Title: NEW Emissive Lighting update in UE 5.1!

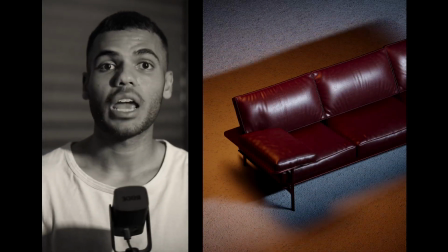[0:00]
So the latest Unreal Engine 5.1 update brought a bunch of improvements to the emissive lighting calculations.
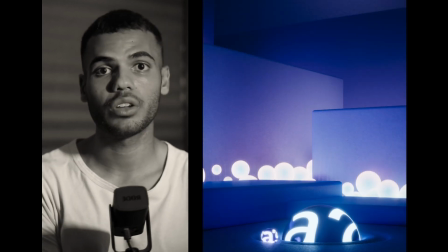[0:06]
In this video, I'm going to show you how I use them in a few different scenarios and how you can get the most out of them.
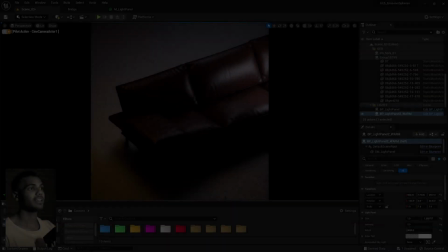[0:12]
Let's jump straight in. Okay, so this is our first scene.
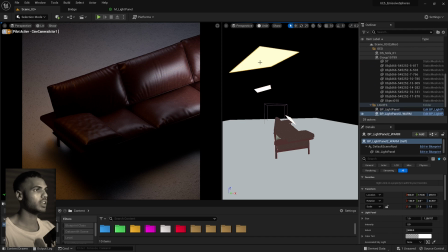[0:18]
Very simple, sofa, floor, and then I have three planes with an emissive material on them that is lighting the scene. If I quickly jump into the material itself, boom.
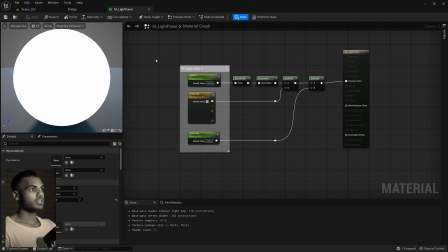[0:32]
So this is the material setup. This just lets you change the intensity, the color tint, and the temperature of the panel. I actually stole this from the BP Light Studio project setup, so I highly recommend you do that.
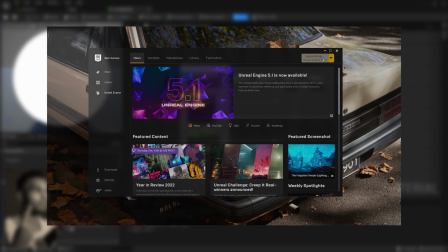[0:48]
All you got to do is launch Unreal Engine 5.1,
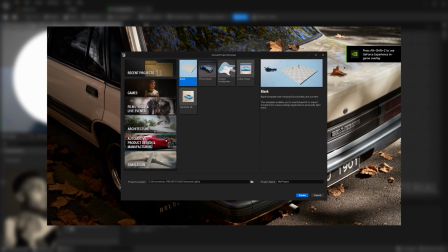[0:52]
go down to the automotive product design and manufacturing,
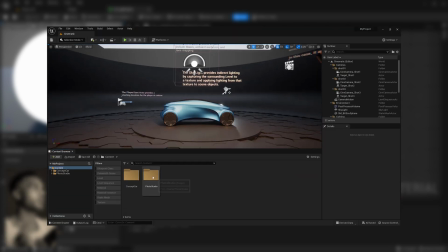[0:57]
select Photo Studio, browse to the light panel in the content browser, right click, and then migrate to your current working project.
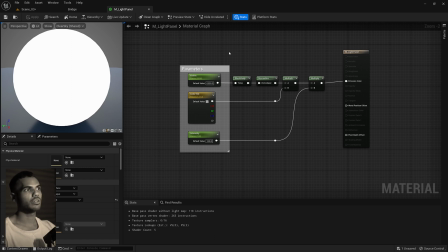[1:07]
And that'll bring over any relevant references, so there won't be any breaks and everything should be working fine.
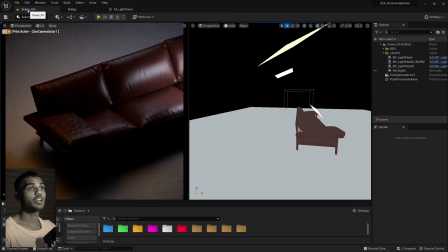[1:13]
All right, let's jump back into the scene. So like I said, three really simple light panels just placed in different areas around the sofa.
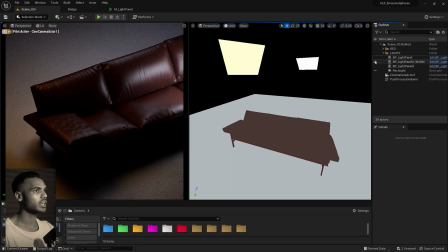[1:23]
So I have this one for the front reflections, a warm light on the left for some contrast, and then a brighter light at the back at a cooler temperature. And you can see the really cool thing about this light panel BP is you can affect the intensity within the actor itself,
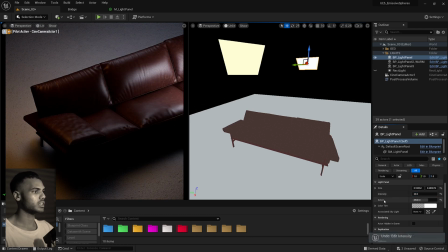[1:42]
as well as the temperature and the tint. So definitely a really cool actor to copy over and gives you a lot of control with these sort of public parameters that you can change.
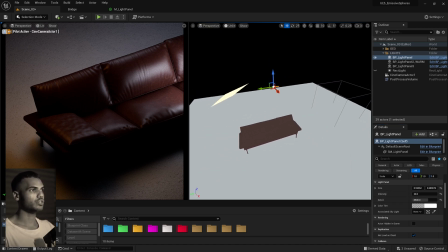[1:54]
So where the emissive lighting starts to fall apart, if I move this around,
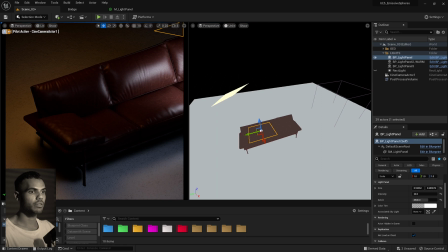[1:59]
you can sort of see here towards the bottom of the leg, we're not really getting those nice contact shadows. The emissive lights are really good at giving that nice fill, soft shadow lighting, but when you want the detail in materials and geometry, that's kind of where it starts to fall apart.
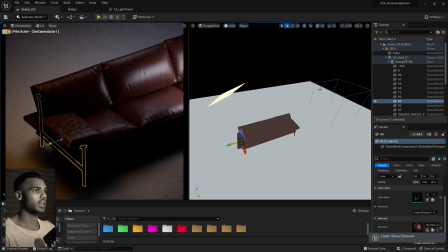[2:17]
So what I typically like to do is actually
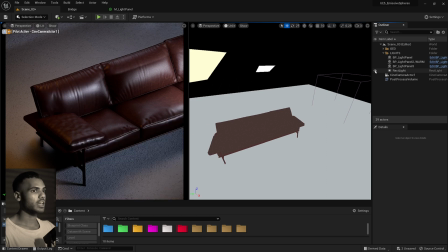[2:22]
I'll combine a rectangular light, and then if I just turn this one off,
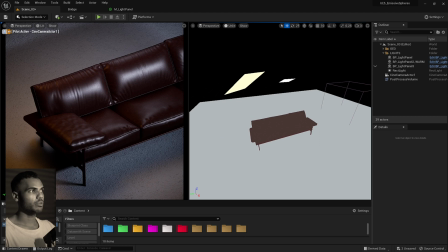[2:27]
with my fill lights or with my soft emissive lights,
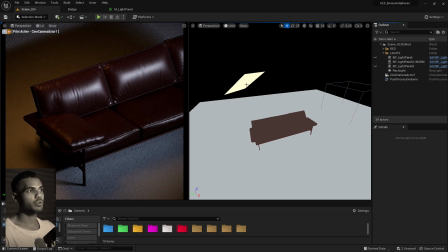[2:31]
and it kind of gives a really nice mix between the soft warm soft shadows, and then I still get these really nice harsher contact shadows that fall off really well, as well as these details in the material. So definitely recommend just mixing both up.
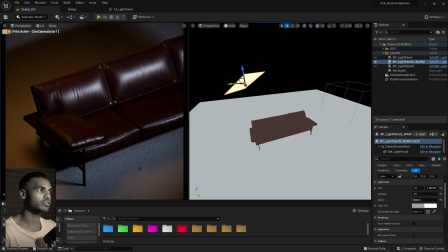[2:50]
Use the emissive lights for softer shadows, and then use your rectangular lights for the main key lights, in my opinion.
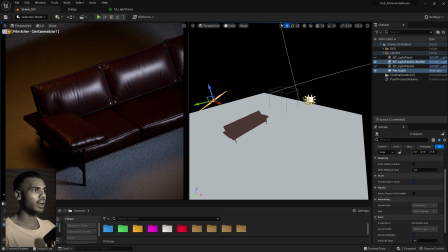[2:57]
And also there's less things to do, so all I have is this warm light panel on the left, and then I have my rectangular light on the right, and it's already doing so much work for me with only two objects. So let's move on to scene two.
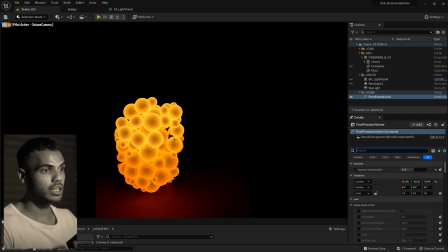[3:15]
Okay, so for scene two, it's a much smaller scene scale-wise, and I just kind of have these rotating spheres with an emissive material applied to it, and I use a Fresnel fall-off for the emission amount, which is why the center is darker and the edges are brighter.
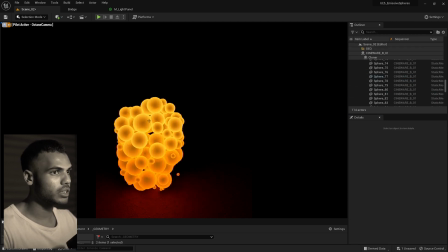[3:35]
So if you want to quickly see what that material setup is, boom.
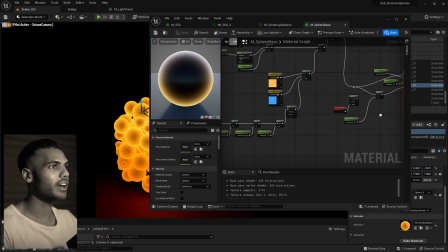[3:43]
There's a lot of extra gradient stuff in here that you don't need to worry about, but really it is just this setup.